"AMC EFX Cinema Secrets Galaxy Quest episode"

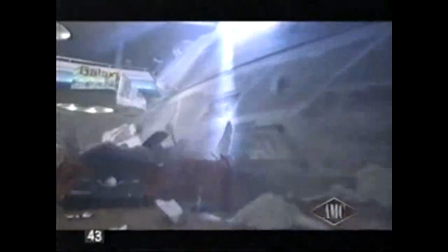The finale has a spaceship carrying the crew crash land into a sci-fi convention.
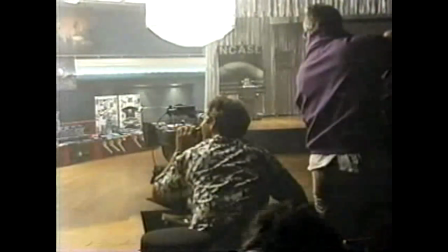The ILM team accomplished this by building a fifth-scale miniature convention and driving a model spaceship through it.
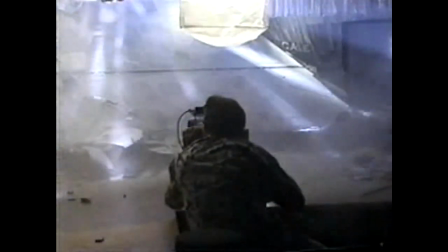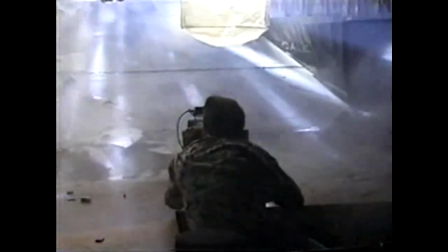While the impact was spectacular, they wanted more drama, so effects supervisor Bill George called upon his crew,
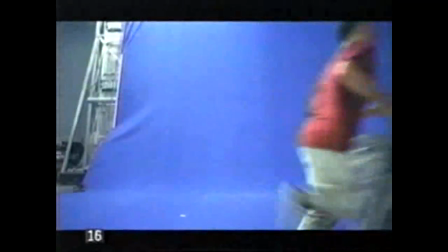filming them fleeing in fear on a blue screen stage. So we all make cameo appearances in the film.
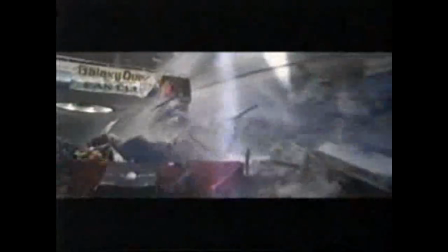A moment of screen time for the artists behind the camera. Coming up, the sequel.
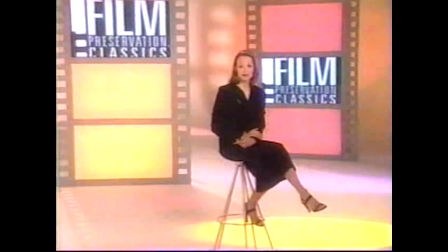Hi, I'm Jodie Foster. Just like everyone, I got my favorite films. And it's scary to think that someday they could just disappear.
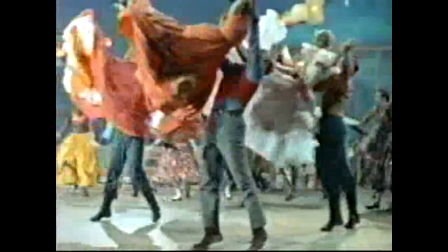Fear not. Thanks to the art of film preservation, everyone's favorite films can be restored and protected.
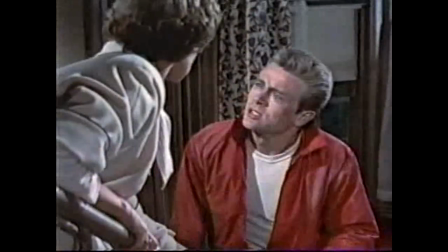And AMC is committed to just that. Once I want to do something right. Join me each week for another classic movie worth preserving.
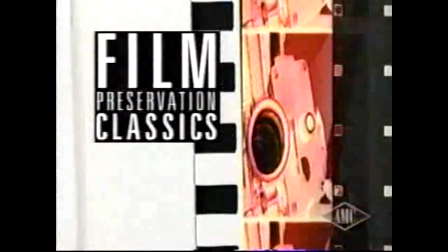Watch AMC's Film Preservation Classics with Jodie Foster every Saturday at 12:30, only on AMC.
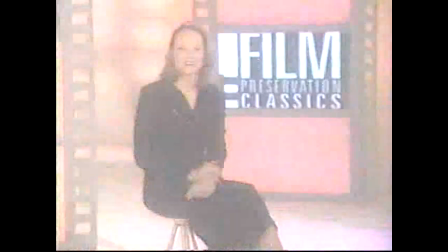We'll do the hard part. All you have to do is watch them. You know him as a klutz.
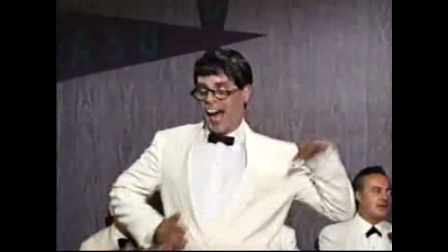Oh, that's terrific.
A clown and his Dean Martin's ex-partner. But Jerry Lewis had another face.
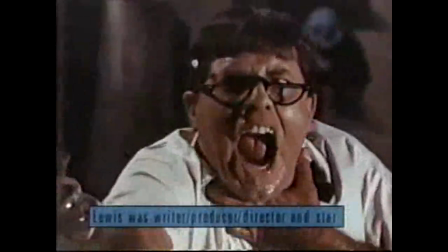He invented the secret formula for genius when he created Buddy Love.
I love you, baby. Mean it sincerely.
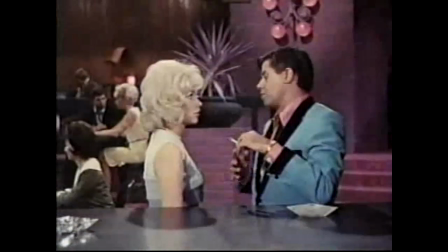A character that revealed his own dark side.
I don't recall dismissing you.
Don't miss Jerry Lewis's comic masterpiece.
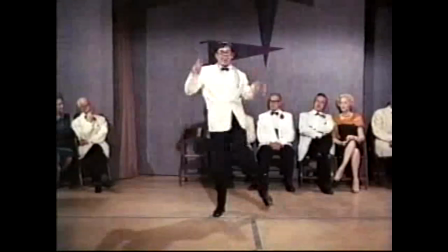It was a toe-tapper. I must admit that.
The Nutty Professor. Friday, January 21st at 8 p.m.
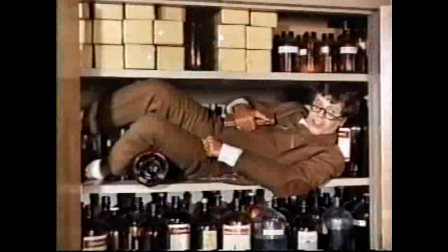Eastern, only on AMC.
Well, just don't do something. Sit there.
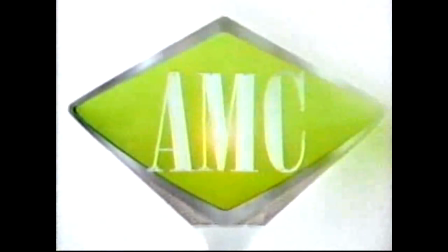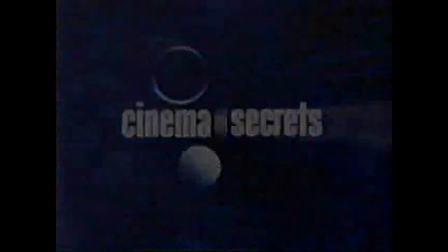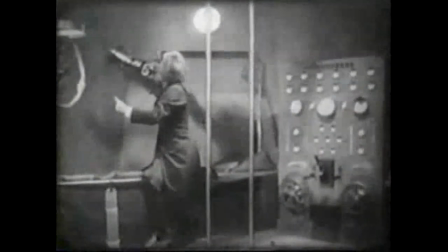Since the very first movies, filmmakers have been fascinated with the cosmos, and they've relied on special effects to create their visions.
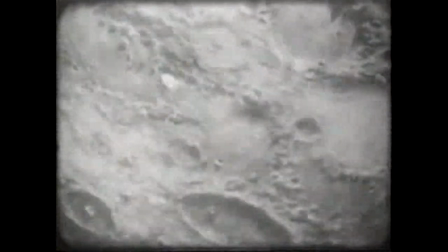The first film to attempt a serious portrayal of space travel was director Fritz Lang's 1929 effort, The Woman in the Moon.
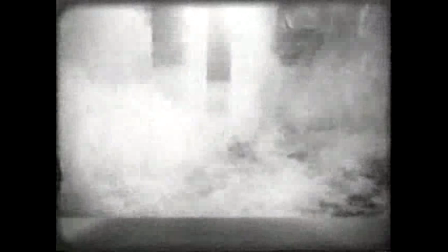The movie pioneered a number of effects techniques, including miniatures to put the first multi-staged rocket on film.
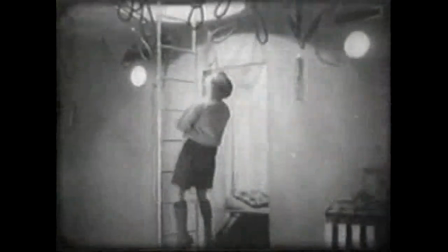And suspending actors on wires for the first portrayal of zero gravity.
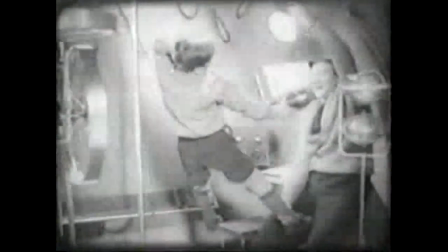The wires were lit to blend in with the rocket ship set. To create the illusion of the ship orbiting around the moon,
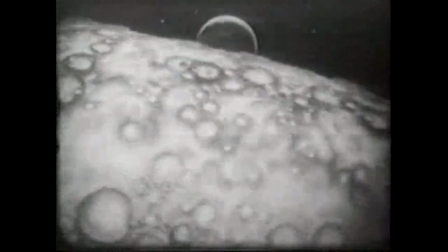a papier-mâché model was rotated on a drum just in front of the camera lens.
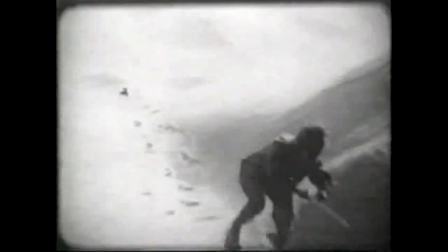and to depict a lunar landscape inside a studio set, Lang imported tons of sand that he bleached stark white.
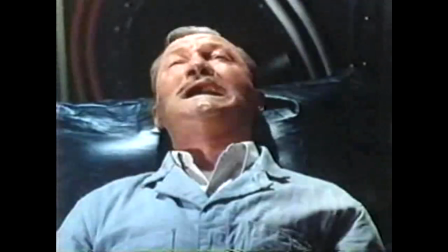5, 4, 3, 2, fire.
A leap forward in cinematic space travel came with George Pal's 1950 adventure, Destination Moon.
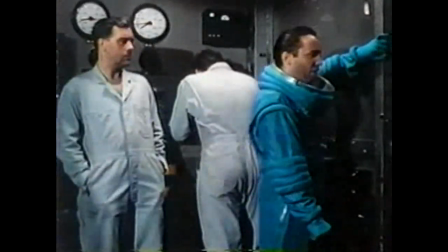I could have blown my brains out, have gone over Niagara Falls in a barrel, or found some other decent way to die.
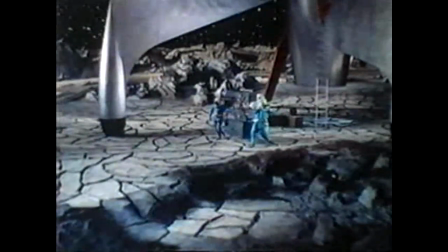Pal amazed audiences with the illusion of the most realistic rocket ever
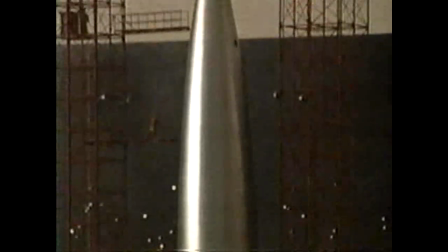by combining a 4-foot miniature with a full-size tail section.
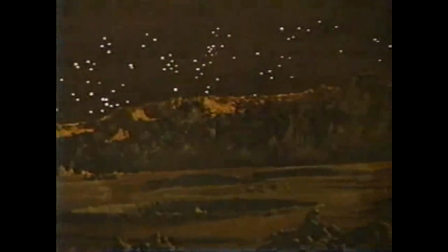The most groundbreaking shot in the film was an uninterrupted pan of the lunar surface, something that could not be achieved on a soundstage.
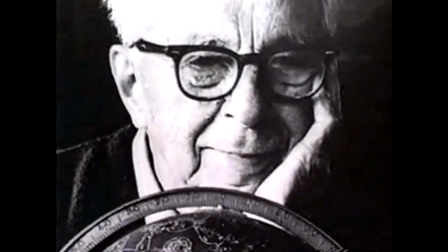To accomplish this, Pal hired renowned space artist Chesley Bonestell to paint a 13-foot-long moon vista.
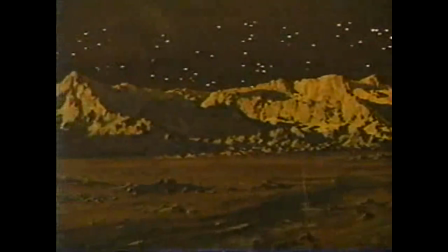534 holes were punched in the artwork and lit from behind, creating a star field.
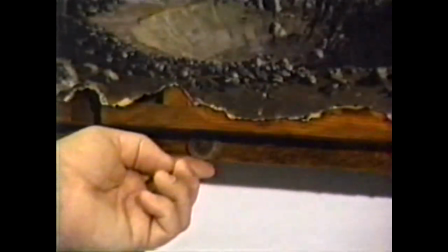Wheels on the bottom of the painting allowed it to be rolled in front of the camera. In 1964, a group of filmmakers quietly began working on a 3-year project that would revolutionize the art of visual effects.